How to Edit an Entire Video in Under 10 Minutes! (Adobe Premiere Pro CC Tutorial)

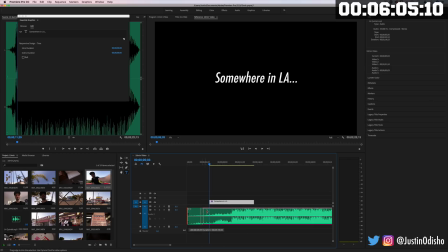So what I'm gonna do is actually edit the song because it's dragging on too long for me. So I'm actually gonna add my own crossfade there and move it in like this. So I'm making the text start right on that first like piano hit.
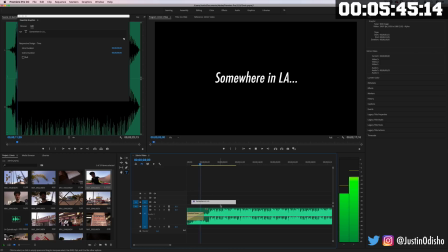And then I can cut right into the clips. Works way better. So I'm going to drag this first clip in here.
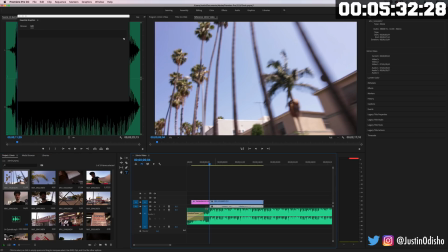The clip comes with its own audio, but in this case, I'm just going to delete it because I don't want all that car driving noise.
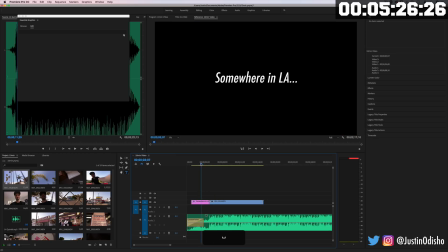Thank you.
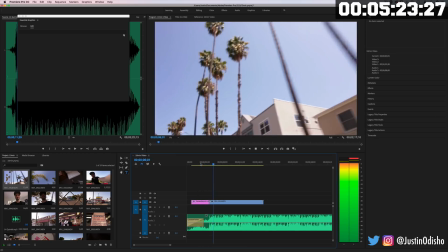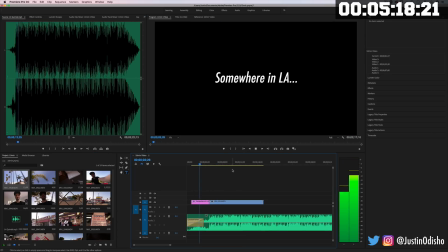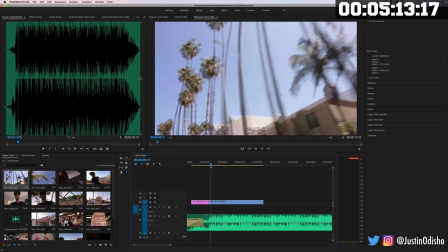I'm wondering if I should cut it on this hit or the other hit, but
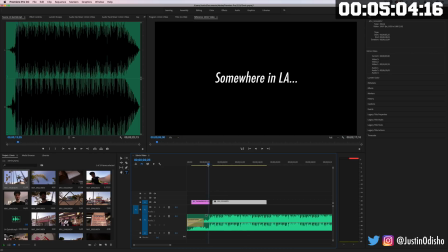we're gonna do this. We're gonna make the text cut out. There we go. And then I'm gonna switch on this other section of the music to another similar B-roll shot establishing the setting, kind of.
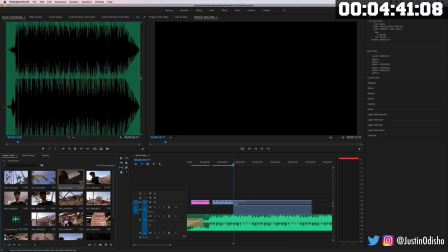And then we're gonna go right into the main footage, establishing the real setting.
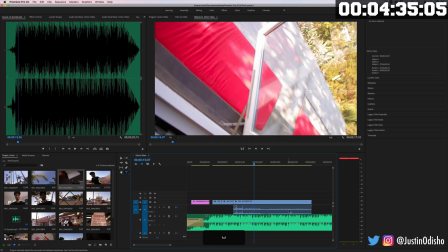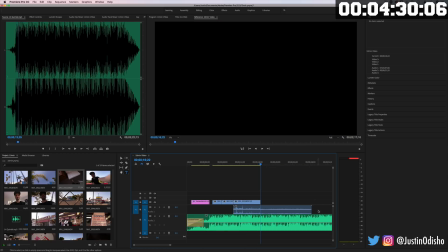And at this point, I'm going to cut
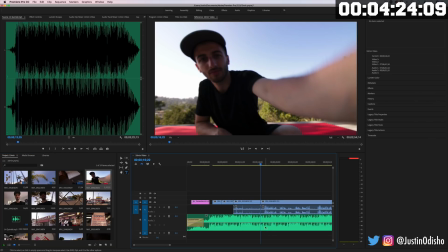into my talking footage, and I'm going to actually slice the audio track and extend it a little bit and fade it out so we just kind of get into the action. I'm going to make it a lot quicker. We don't want the music to be dragging too long.
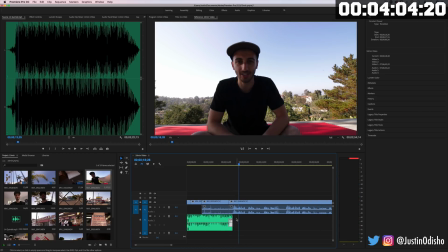Now, one thing you could do is keep the music going on in the background. So, you know, instead of just fading it completely,
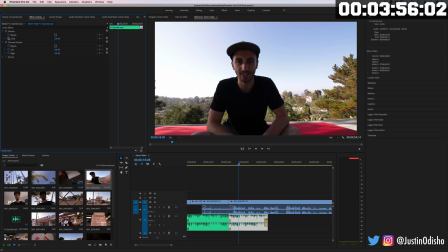I could lower the levels of it in the effects control panel to something like negative 20, and that way it'd just be a background music. Or you could take it out completely. That's just kind of like a choice that you'd want to make, depending on the preference of the video.
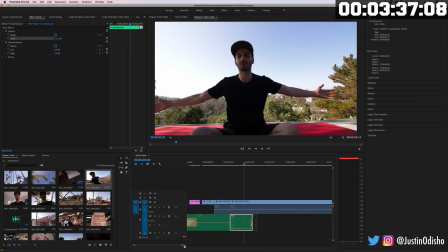So this is the point where I've shot this clip knowing that it was going to be a vlog talking, and I messed up a couple times, as you can see, but we're just going to pretend that I did a good first take, and all of this was good info to have.
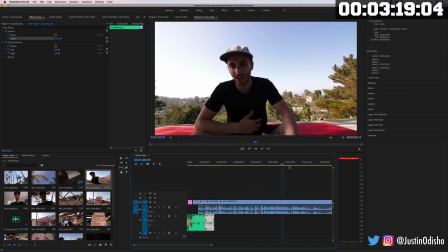Normally you'd go through, you'd cut out different bits that didn't make sense or that you didn't want. So let's say
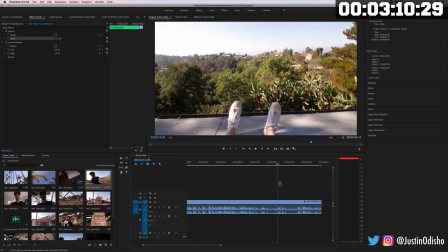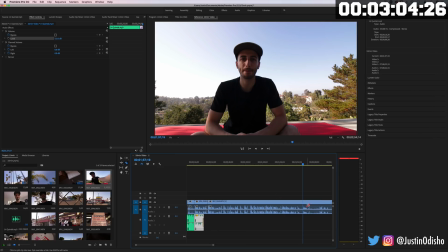all of this in the middle was bad takes. I can actually just press Q on the keyboard. It'll ripple delete all the way over.
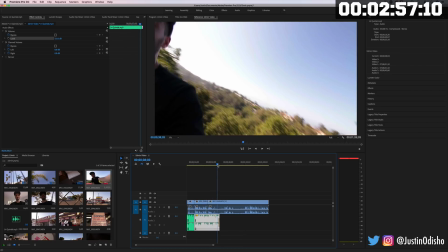So we can keep the music track going. Say I show what I'm up to, what I'm doing for the day, and where we're going.
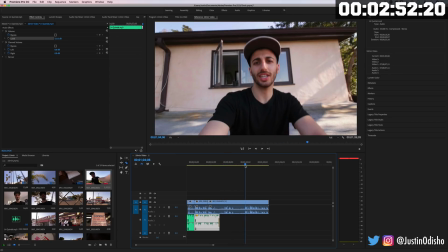So
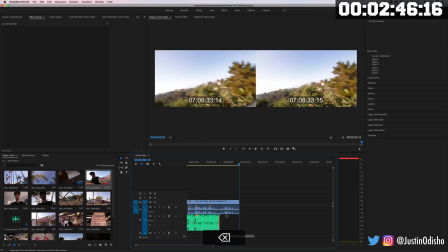let's delete that. Let's make the music fade out totally.
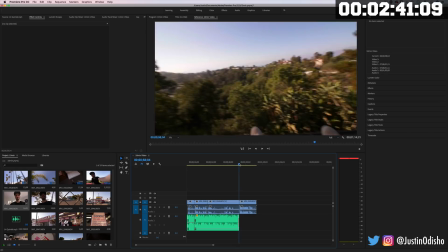And here's another clip of me just saying, I'm going to check this place out and then I'm meeting my friend later.
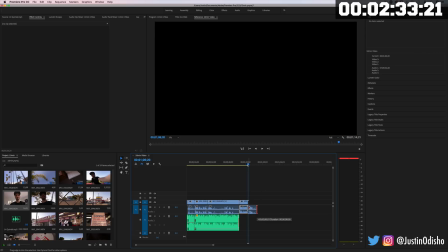So let's also assume I did a mess up, cut it down, and then we're changing scenes. So what I could do is add a new establishing shot.
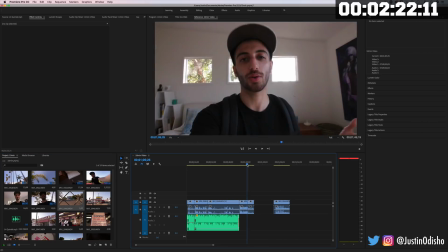We're changing scenes, so new B-roll showing that we've moved.
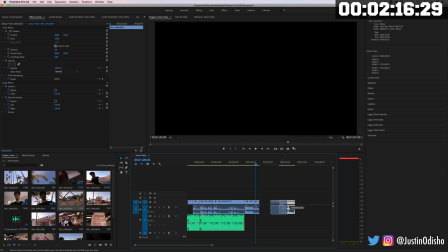At this point, I could add more music and then back into the other shots of me talking.
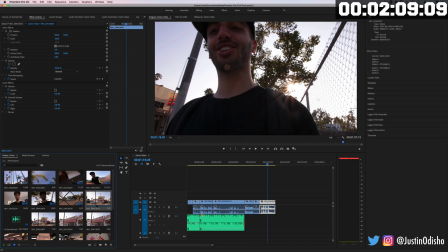Let's just say all of these shots, I'm actually just going to hold command. That way I select multiple shots at once.